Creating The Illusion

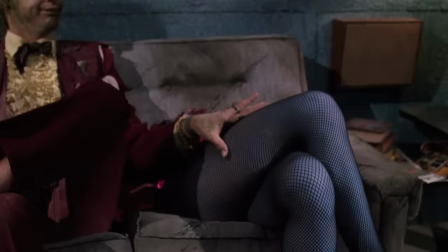production design also collaborates with makeup and wardrobe whenever they have to conceal an actor or hide a part of their body like most magic tricks the magician's assistant isn't
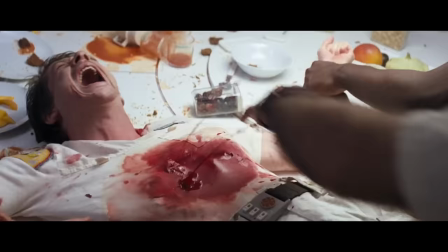actually sawed in half so holes are often cut into parts of the set for
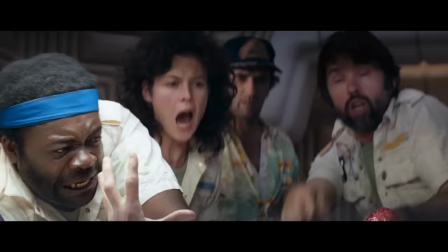actors to pop their heads or torsos through all
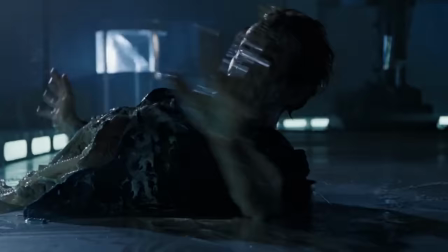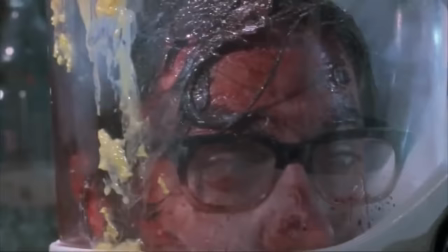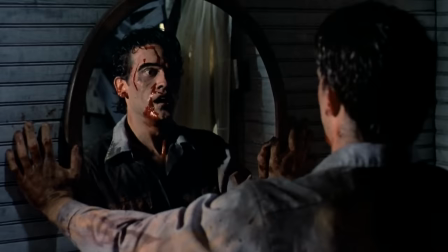right that's enough of that another classic example that combines the efforts of these departments is the mirror gag we're all familiar with the mirror gag right
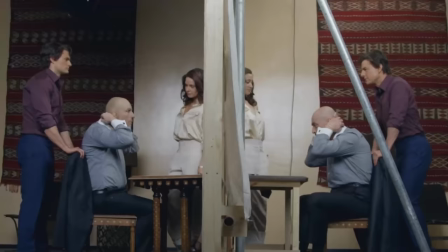I don't think so.
To pull this effect off, you need doubles of everything. Doubles of the actor, as well as doubles of the character's wardrobe,
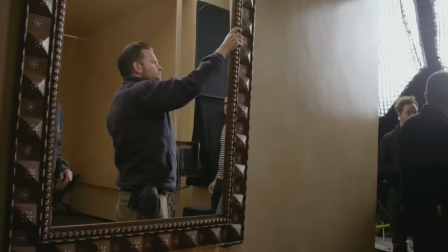as well as a complete mirrored replica of the room that production design, art department, props, and set dressing all have to create.
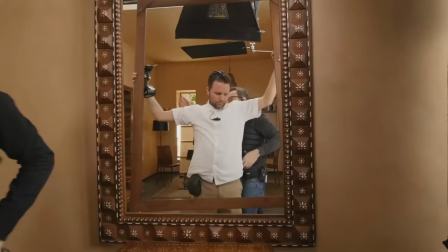And the final piece that really, really sold it was putting a double of the edge of the mirror frame on the back side, spaced slightly, and immediately that one detail totally sold the set.
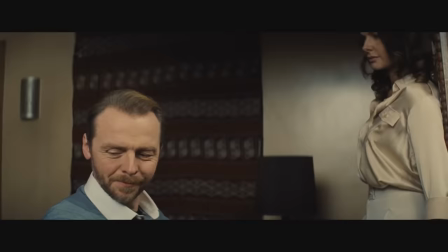And action!
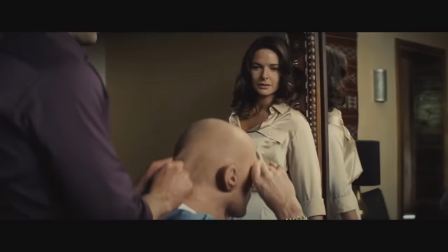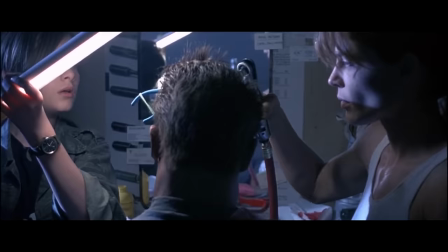In Terminator 2, they used a mirrored set to convincingly create the illusion of drilling into Arnold Schwarzenegger's head.
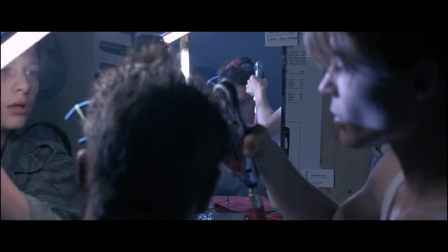However, this scene was ultimately cut from the final film.
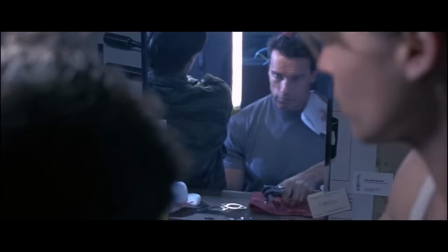Now open the port cover.
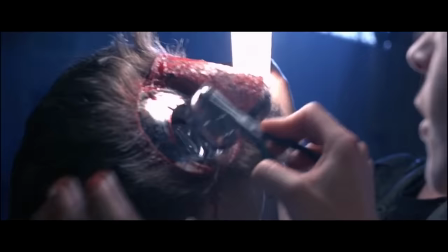Pull to break the seal.
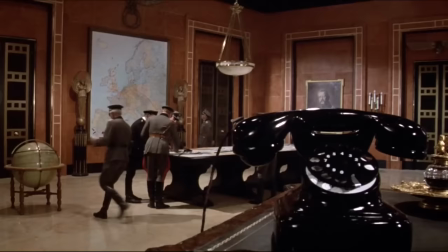Let's talk about forced perspective. Forced perspective is a really fun gag to play with.
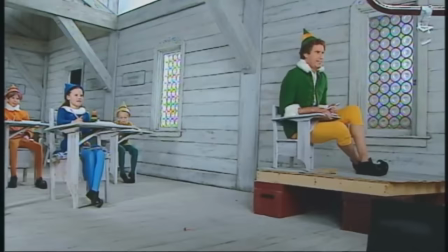It's an in-camera optical effect that combines the efforts of many departments as well.
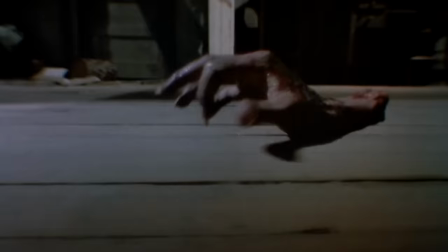Camera position is crucial in selling this gag because if the camera angle changes slightly, suddenly the illusion is now broken.
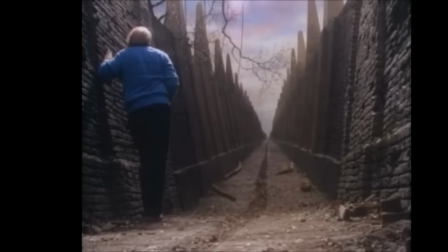You can creatively design your sets to appear as though they go on and on forever.
What do they mean, labyrinth? There aren't any turns or corners or anything. This just goes on and on.
Nope, no it doesn't.
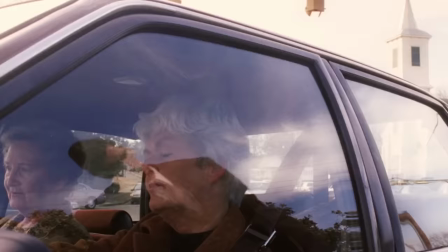Okay, well, if you place your camera in just the right spot, you can make it appear as as though a giant is flipping over a car.
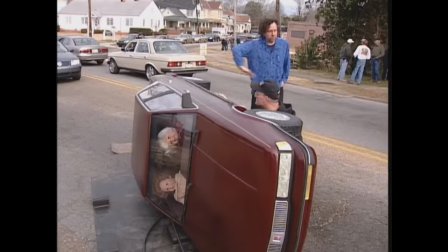You just put a camera somewhere and you try to put one car, one car here and the small car,
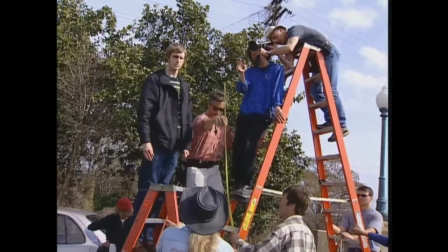the miniature car in there, and then you move them around until something in your brain says, oh yes, I buy that, this is working.
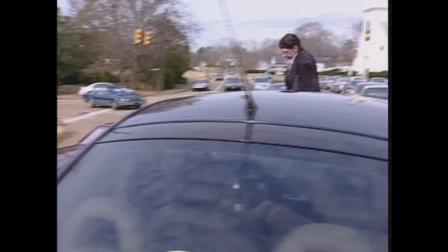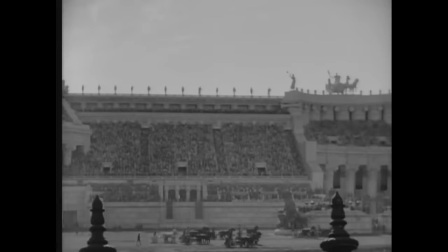Miniatures can be used to great effect in creating this illusion.
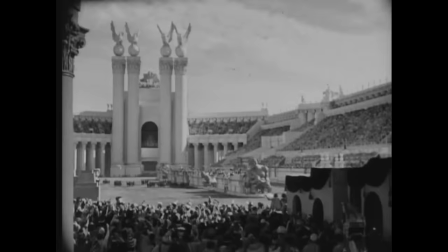Perhaps the most impressive early hanging miniatures are in the 1925 MGM classic Ben-Hur.
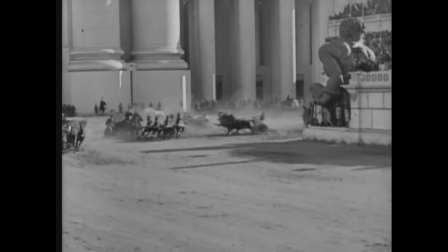The lower part of the Circus Maximus set was built full size for the violent chariot race.
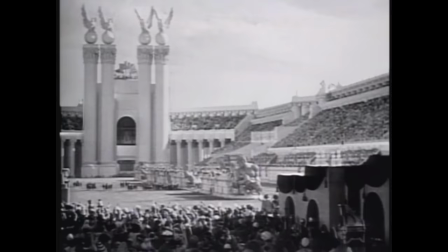Special effects artist A. Arnold Gillespie designed an elaborate hanging miniature of the upper portions of the arena.
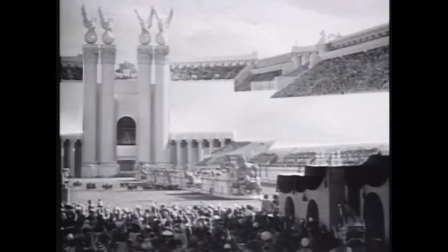The miniature gallery included 10,000 tiny hand-operated figures that could stand and cheer on cue.
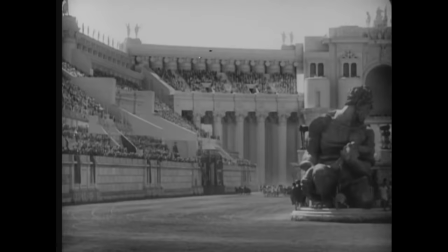Lined up perfectly in-camera, this full-scale set and hanging miniature combined into one of the most impressive settings in Hollywood history.
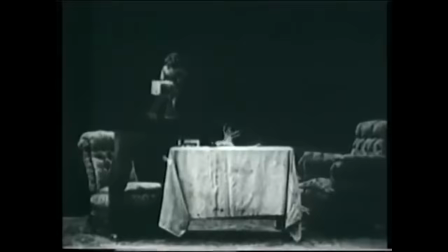These in-camera Force Perspective tricks have been around for a very long time, but they were all limited in movement until cameras were able to be motion controlled.
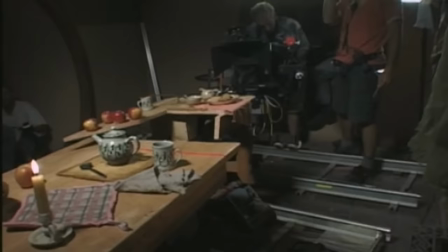In Lord of the Rings, specially designed rigs were built that moved the camera,
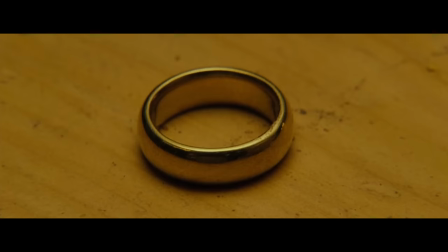the sets, and the actors in perfect synchronicity so that the illusion of Force perspective remained intact.
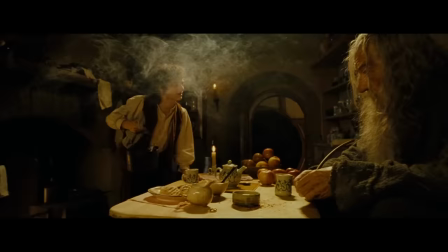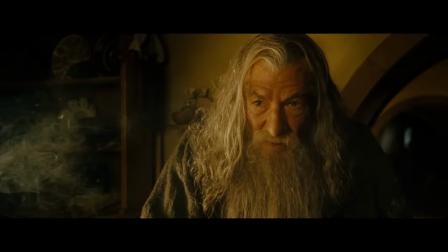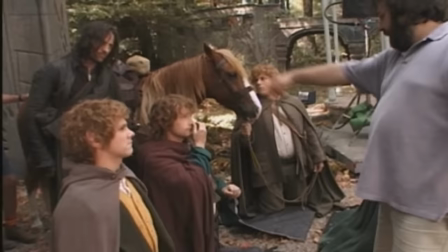On top of that innovation, Peter Jackson used every other possible trick in the book to maintain the illusion of size relative to the character's world.